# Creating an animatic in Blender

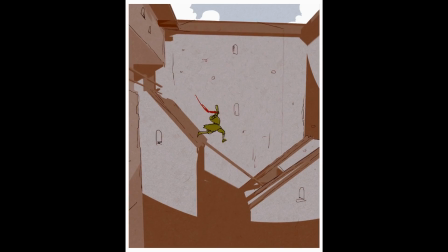0:00 Okay guys, so I made this little animation right here yesterday and I decided I want to share some thoughts about it with you guys.
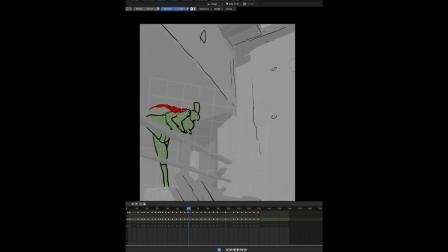0:07 The purpose of this was to find a good way to plan complicated shot sequences and create a blocky rough animatic that I could use
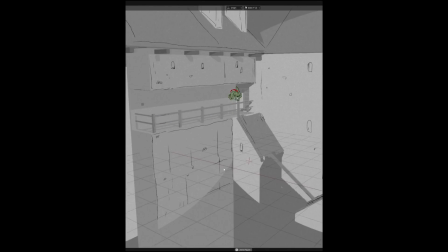0:15 later on while working on the final backgrounds and cleaning up the animation or send it to a team that would take care about it.
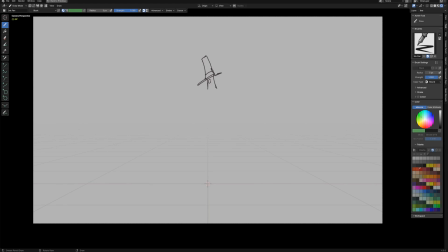0:23 It's really important for me to be able to analyze the sequence in terms of the most challenging parts of the animation, the amount of the backgrounds that has to be created, the way that final compositing would be done. In other words, the more precise the animatic would be, the safer I would feel while cleaning up all the stuff.
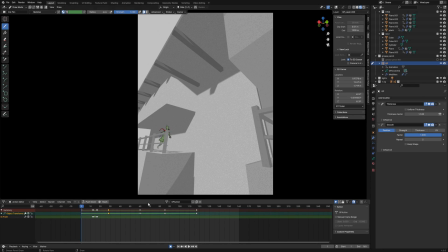0:42 So where do I start? The idea was to move this dude from here and let him disappear in here in some interesting way.
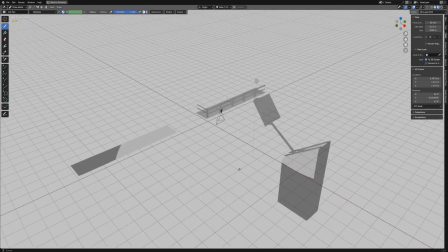0:51 The very first thing I created looked more or less like this. This is the path of my character.
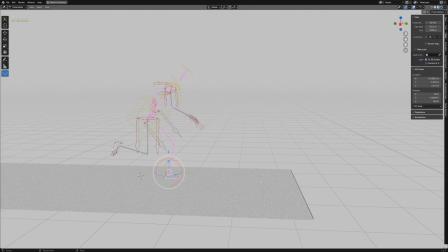0:57 Then I blocked the 3d animation. I'm not a great 3d animator. I prefer to draw but I know how to use default Rigify Rig in Blender.
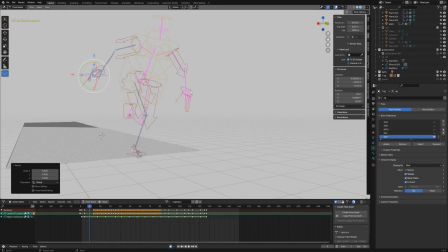1:06 But you can use whatever you like.
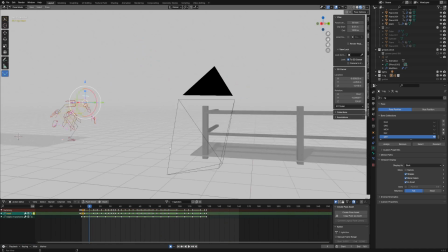1:09 Personally I think that using too detailed 3d model for reference might kill the final 2d vibe at the end.
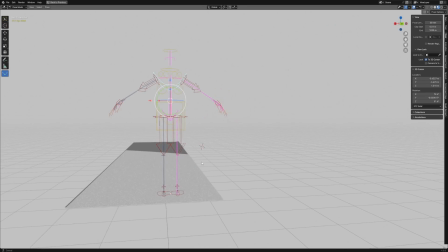1:16 So usually I use this little guy here. It's a kind of a 3D stickman made with rigged grease pencil.
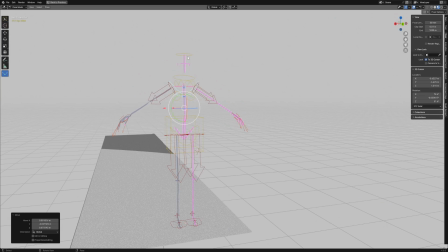1:23 It's great to set up the proportions of the character and it helps to maintain them during the 2D animation process.
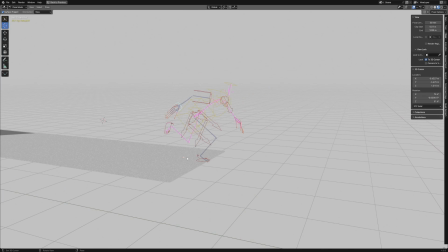1:30 I started with posing him in key poses like this and this.
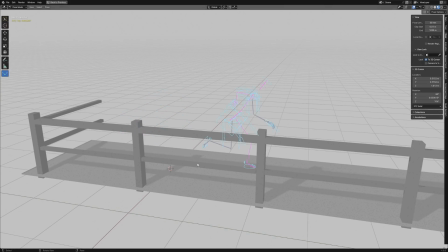1:34 Then I added some more important keys by using the breakdowner and modifying the poses.
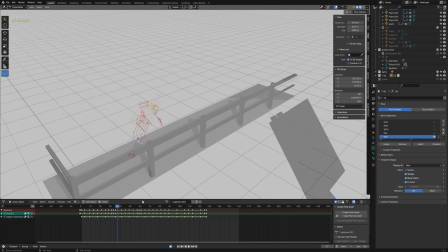1:40 For example I wanted to establish the amount of steps that he would need to do going from here to here.
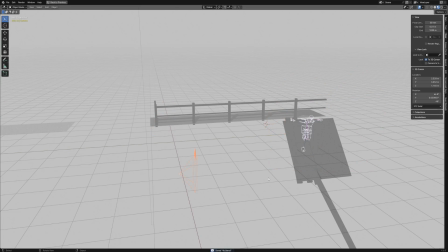1:48 When I was happy with timing and spacing of this blocky animation, I started to work with my camera.
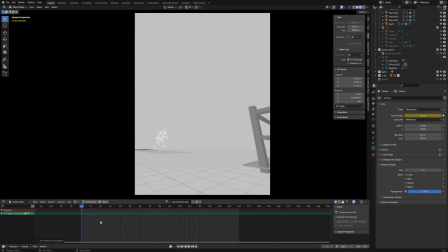1:54 So the first thing I did was changing the camera interpolation method from Bezier to Constant.
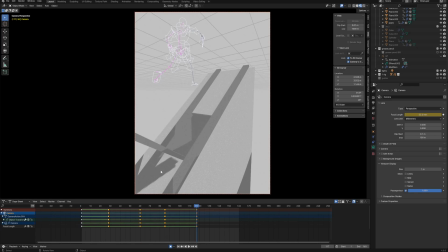2:00 Then, according to existing animation, I added some more camera angles and positions.
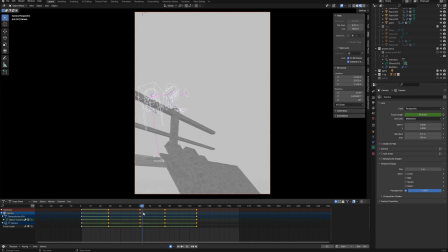2:05 By the way, I keyframed the focal length of the camera in the same way, so I could tweak the camera position, angle and focal distance in the Dope Sheet editor.
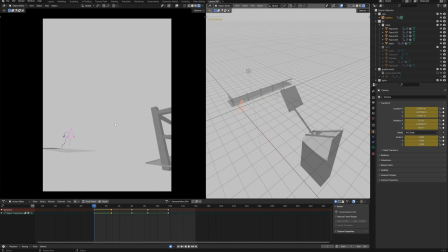2:15 That way, I created a series of static shots.
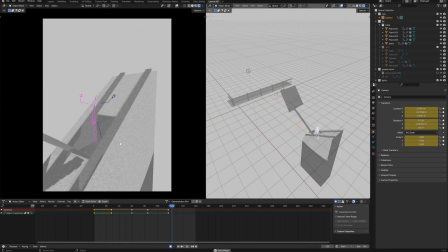2:18 I could still play around with timing since everything here is in 3D and quite easy to manipulate and tweak.
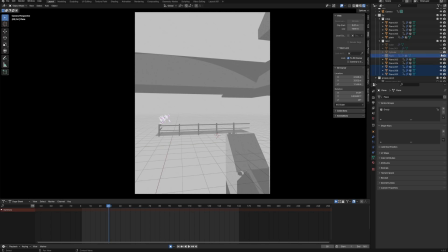2:26 Now, I needed to think about the composition of the shots, so I added some pretty simple 3D meshes to fill the space with something interesting.
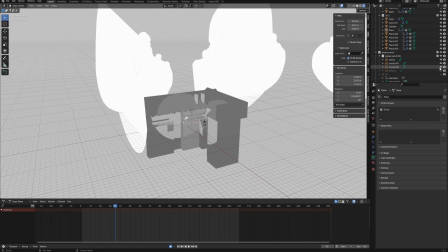2:34 Finally, I added some grease pencil clouds and came back to fixing the camera angles.
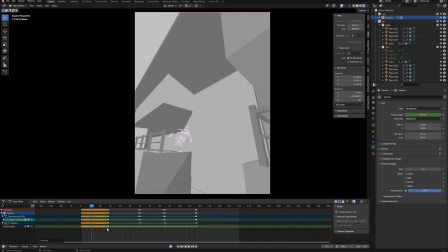2:40 I decided that I need my camera to move from time to time so for example I copied the initial camera keyframe and move it to the end of the
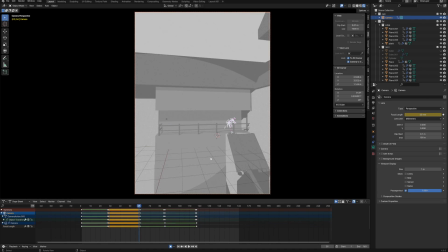2:48 shot then I modified the position and rotation and I changed the interpolation method to linear and I had a moving camera in my first
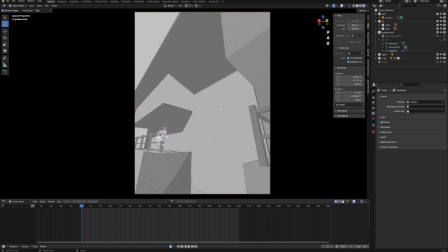2:55 shot. Now for the hand-drawn part. First I created the new grease pencil object.
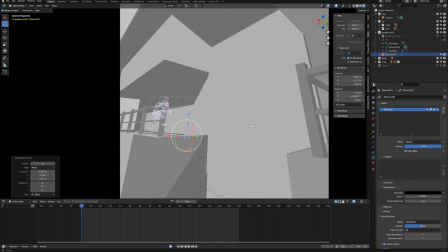3:02 I changed the drawing plane from view to side which worked better for me than the front in this particular
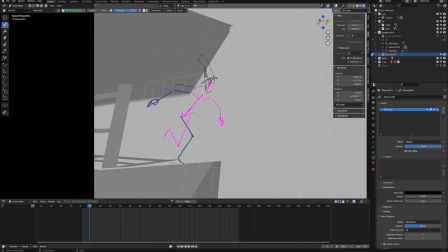3:07 shot and I created the character outline using my 3D grease pencil skeleton as a reference.
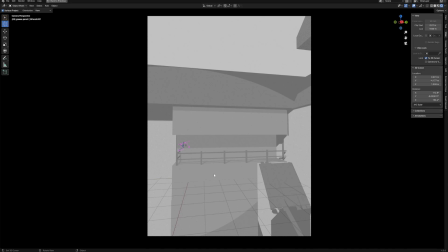3:13 When I move to another shot I change the position of the grease pencil object to fit it better into the situation.
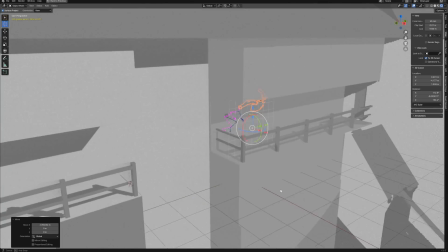3:19 Don't forget to change the interpolation of the object animation to constant, otherwise it would move which we don't want in this particular case.
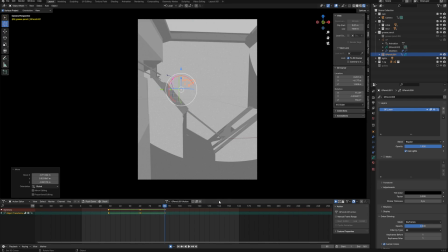3:28 Same thing for another shot and another until the end. One last thing was to make the whole scene a little bit more appealing,
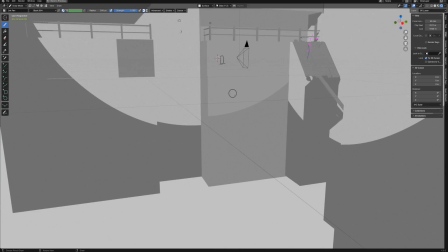3:36 so I decided to create a whole new grease pencil object, set it to surface painting mode and draw some stuff around.
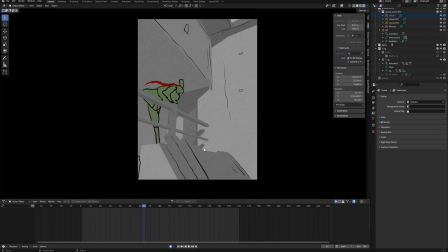3:44 I added an animated filter I created in Blender some time ago and rendered it out as an image sequence.
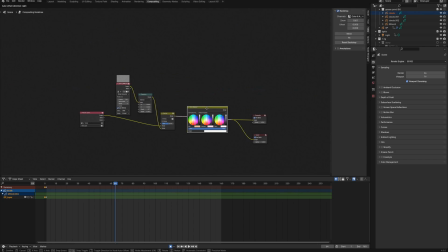3:50 Finally, I tweaked the colors and contrast a little bit with the color balance node.
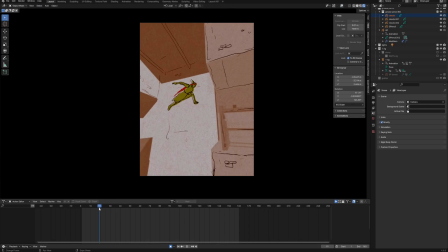3:56 And yeah, I was done.